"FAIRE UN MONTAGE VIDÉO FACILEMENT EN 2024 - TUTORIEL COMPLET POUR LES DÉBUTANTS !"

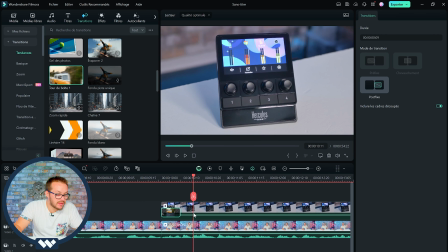496s
si tu t'intéresses ok ce qu'on va juste faire c'est avancer un peu le rush tac tac tac On va l'avancer là, fais voir
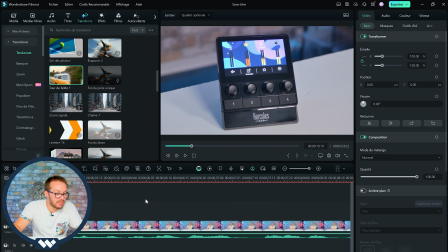504s
Voilà, transition bien réalisée Hop, on va mettre la même transition en sortie de rush
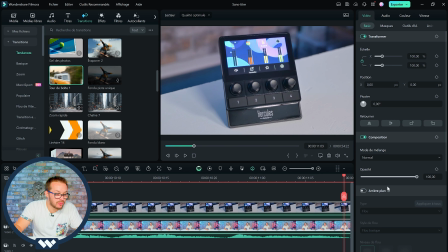512s
Ce qui permettra d'avoir une homogénéité et quelque chose de plutôt cool Donc on se met directement à la sortie de notre
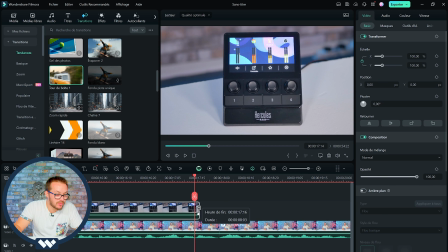520s
rush On va avancer un peu la coupure histoire que la transition passe sur le cut Et moi je mets en général la même parce que du coup ça harmonise un peu la vidéo Donc là, hop, on va voir ce que ça donne directement avec le rush complet.
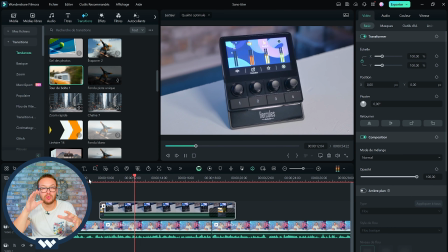535s
Tu vois, le plan arrive de manière beaucoup plus fluide en fait.
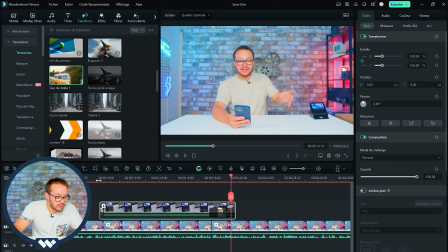542s
Ok, là, c'est beaucoup trop lent. Hop, hop, hop, on va le mettre comme ça. Je vais fermer un peu le rush, je vais voir ce que ça donne. Là, c'est un peu trop rapide.
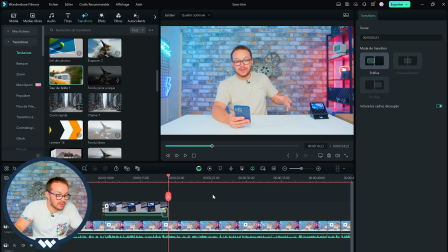561s
Ok, là ça me va, ça me plaît On est sur une transition plutôt bonne et intéressante Ça nous permet d'avoir, au lieu d'avoir un changement de plan bateau classique Quelque chose de beaucoup plus smooth en fait Donc ça c'est plutôt pas mal Moi ce que je vais rajouter un petit
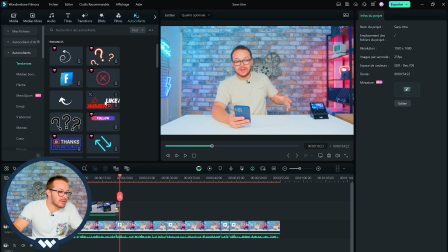576s
peu, ça s'appelle les autocollants Donc là par exemple, bien sûr il y a le classique like comment Ça c'est sûr, on va le mettre à la fin Donc ça, on va gérer le moment où on le met
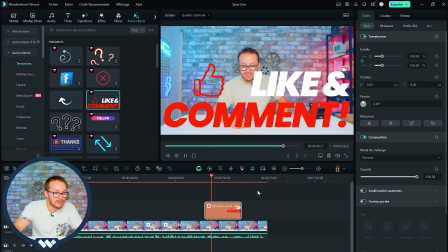ça sera pas mal ce que j'ai envie de faire pour vous montrer un peu toutes les capacités qu'on peut faire directement que le gélément de charge film aura c'est que ce like comment je vais le mettre derrière moi comment je vais faire vous allez voir donc ça je vais remonter
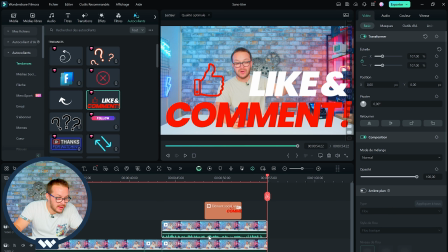604s
d'une piste pour pouvoir du coup prendre celle là et la dupliquer donc là j'ai dupliqué les pistes ce
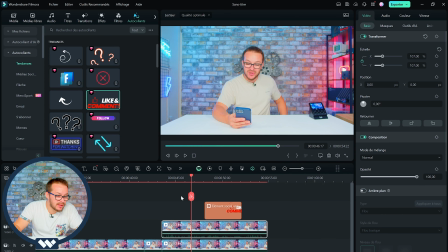610s
que je vais faire c'est que l'audio je vais couper hop je le mets en sourdine comme ça au moins j'ai deux pistes vidéo plus alors j'ai qu'un audio
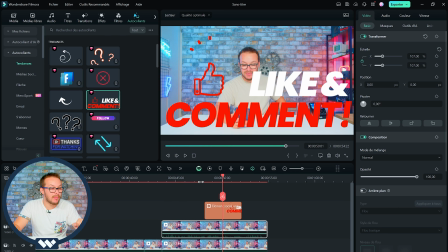615s
alors ce que je vais faire pour que du coup le like comment apparaissent derrière moi c'est que je vais du coup coupé le fond voilà donc je prends directement mon rush
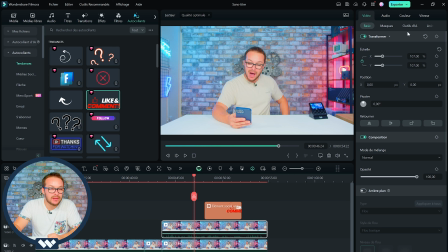622s
d'en haut je vais lui couper le fond pour ce faire je vais utiliser dans outils il ya la découpe intelligente
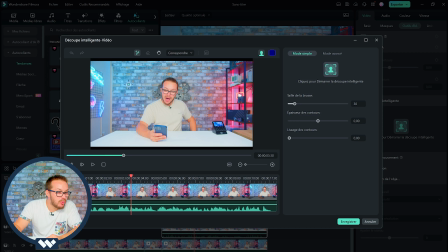630s
je clique ici et on va maintenant découper le fond alors pour ce faire je prends le curseur je vais sélectionner tout ce que je veux garder hop ah oui c'est pas mal en vrai il m'a bien déjà il m'a déjà bien découpé le truc là on va maintenant zoomer pour
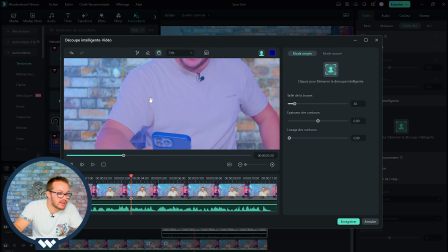644s
du coup va faire un peu dans le détail avec la gomme et enlever tout ce que tout ce qu'on n'a pas envie d'avoir. Et sur la tête, on va rajouter un peu de lissage des contours.
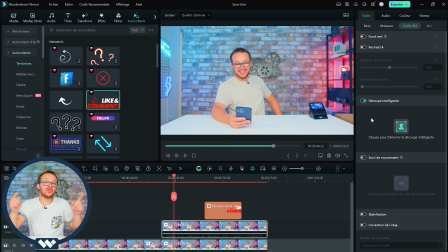652s
Donc si j'enlève le rush d'en bas, voilà ce que ça donne. Sinon, deuxième outil pour soumettre le fond, vous avez le portrait AI, c'est directement automatique. Donc on va désactiver la découpe intelligente. Je vais enlever le rush d'en bas. Je vais activer ici le portrait AI.
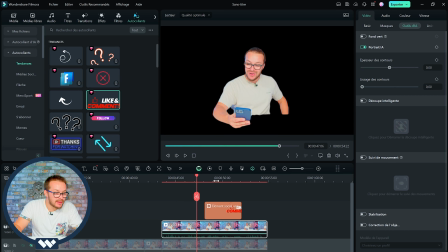664s
Regarde ce que ça donne. Ça m'a été découpé directement. Donc à ce moment-là, c'est là où je vais faire passer mon like comments derrière moi.
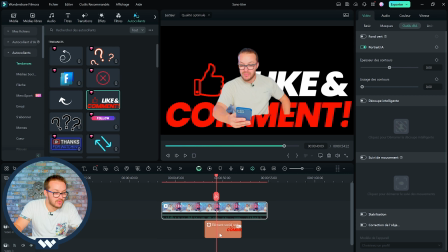671s
Donc hop, je mets ça au-dessus. Je vais redescendre ça.
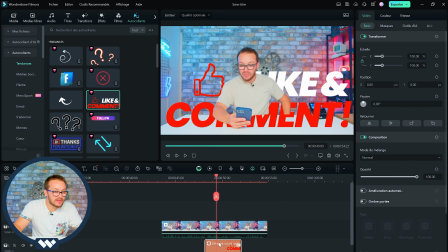675s
Là qu'on peut le voir, c'est derrière moi je vais activer le rush ici on va ça le peut-être le diminuer un petit peu en taille voilà et je vais du coup le monter le décalé un peu à droite et le monter à là et là qu'on peut le voir
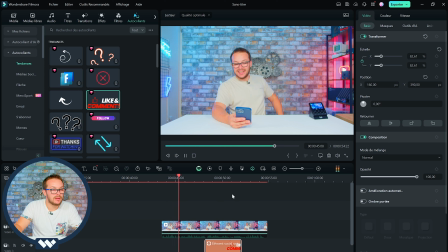691s
s'est passé directement derrière moi alors là on se dirigeons à l'acheter il n'y a pas encore l'élément à moins de 130 euros hop et là c'est derrière moi et ça donne un effet un peu plus professionnel tu vois quand tu fais des éléments un peu comme ça de montage ça rend un peu mieux à la caméra quand ton viewer regarde ça il voit que tu as fait un peu de l'effort sur le montage donc globalement voilà en termes de vidéos qu'est-ce qu'on peut faire il y a énormément de choses après ça va dépendre le type de
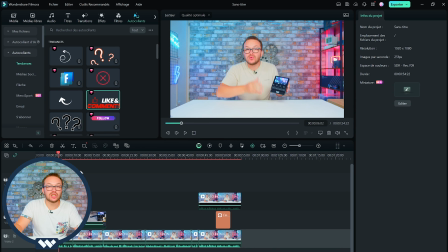714s
montage que vous souhaitez faire mais il est vrai que voilà ça c'est un montage simple basique pour débutants il y a du cut il y a de l'ajout un peu d'éléments vidéo etc mais c'est vrai qu'avec ce logiciel WandaShare Filmora 13 tu as aussi le moyen de faire un montage vidéo beaucoup plus poussé avec des éléments de dia que tu peux directement implémenter comme l'image AI. Et du coup, un élément qu'on va directement utiliser maintenant, c'est musique AI, c'est-à-dire la génération automatique de musique.